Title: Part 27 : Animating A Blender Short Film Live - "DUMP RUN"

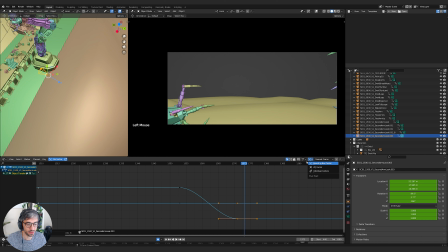250s
I hit Shift B to select it because I've set that as a hotkey for this. Up here, selection mode, select active camera. I right-clicked and I can add it a shortcut. That's how you can do that. So we're going to start pushing in.
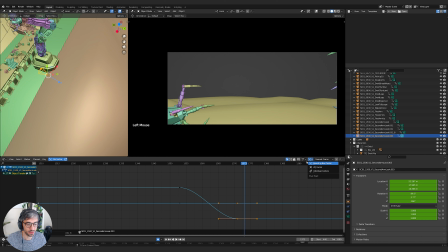266s
All right, let's go to here into our 3D view. And where is my camera? Full stop. Oh, there he is. Okay. So I'm going to grab the handle. I'm in local coordinates, so that way I can get these handles and like use them to push in the direction that the cameras are facing.
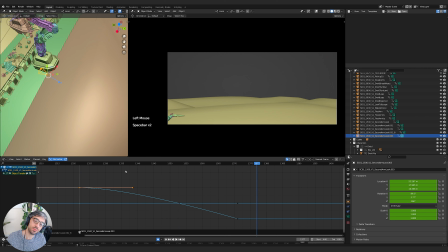284s
Like if you see, if I switch to global, it's sort of the global orientation. So you can't really like, it's hard to figure out which is the direct line to push in on. But if you go to local, you can see now it's local to the camera. So I can push in like this. All right, cool.
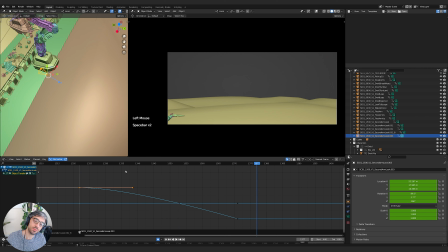302s
Now, the idea of this is I'd want it to start to push in, but I don't want it to slow down. I kind of want it just to keep going. So I'm going to select these keys. I'm going to set, that's fine. I'll keep it to center. I'm going to hit S to scale and X and then 0.
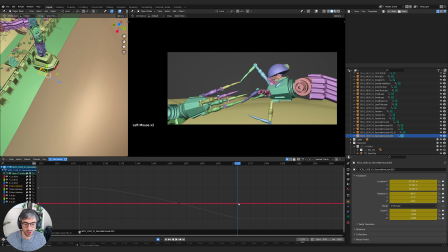318s
So that will cause that key to basically never slow down. It just kind of keeps going. Turns it kind of like a linear key, basically. All right, let's grab this. Grab all those, and we'll grab X, pull that out. Let's see what happens if we come back.
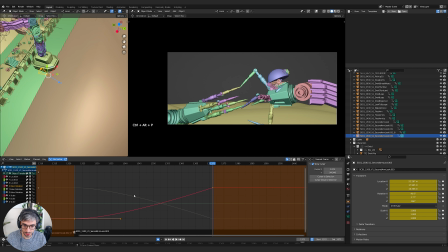338s
What happens if it's from the beginning? Like right from the start of the shot. That's kind of cool. I feel like as we go, maybe we could tilt up a bit. So let's go to the X rotation and
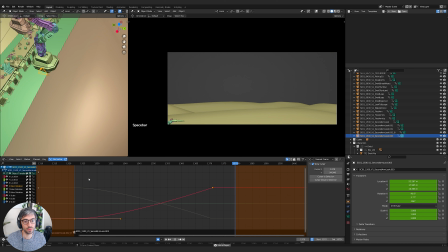357s
let's grab it and grab Y just a little bit, maybe. I don't know. We do lose some things there. I'm going to bring this back so it matches the other curve. I'm going to box select these guys. Something I like to do a lot. You select the keys, right?
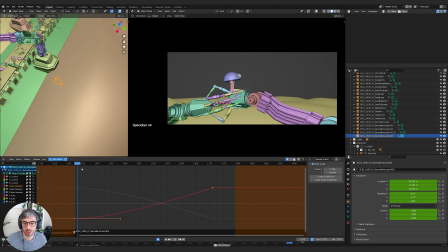373s
And then Control Alt P, and that will set that preview range, but for just the keys you have selected. That's a really great way to kind of work on a section and preview it.
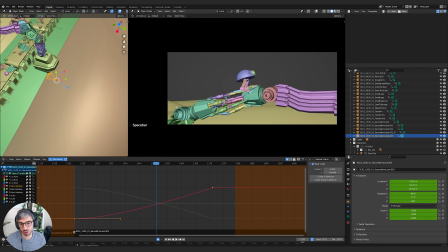Should probably drag them out to a little bit further. Just kind of a good technique when you're pushing in, right? And you're looking up at something more and more.
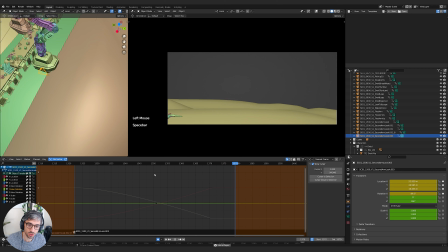406s
It's a very heroic shot to do that. We could even maybe drop the camera a bit so we can get a bit of a better read on these other guys. We could also Dutch the camera a bit to get a bit more of this in frame.
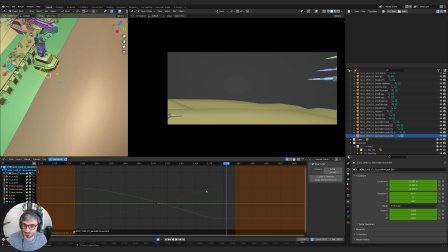419s
But I think I kind of want to keep the orientation clear because I feel like if I start changing the horizon line, it's going to get weird. Although I do notice we actually do have some tilt on that. Let's have a look. The Y rotation.
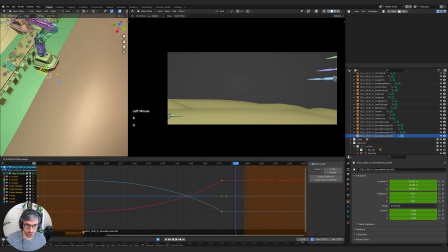433s
Is it? It's not quite at 0. Let's just take this and 0 it out and see what that looks like. Delete those keys.
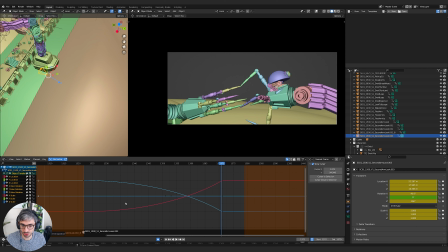451s
Now, it might be nice to like, I wonder if it should speed up. He's like grabs, pulls, and then launch. Maybe. I mean, is it speeding up? It's kind of speeding up. I could take this and S to scale, X, and just scale it out. That'll slow it down, and then it speeds up.
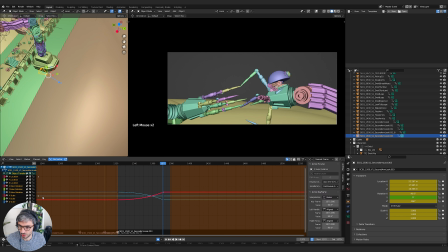471s
Probably want to keep these guys going. We could extend it out indefinitely. Let's try that. So I'm going to select, let's see, we'll just keep all these channels selected, and we're going to go channel extrapolation, and we're going to go linear extrapolation.
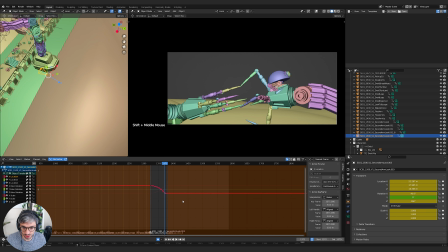491s
And that should, if I don't have any other keys, do I have any other keys? Maybe I didn't have anything selected. Let's try that again.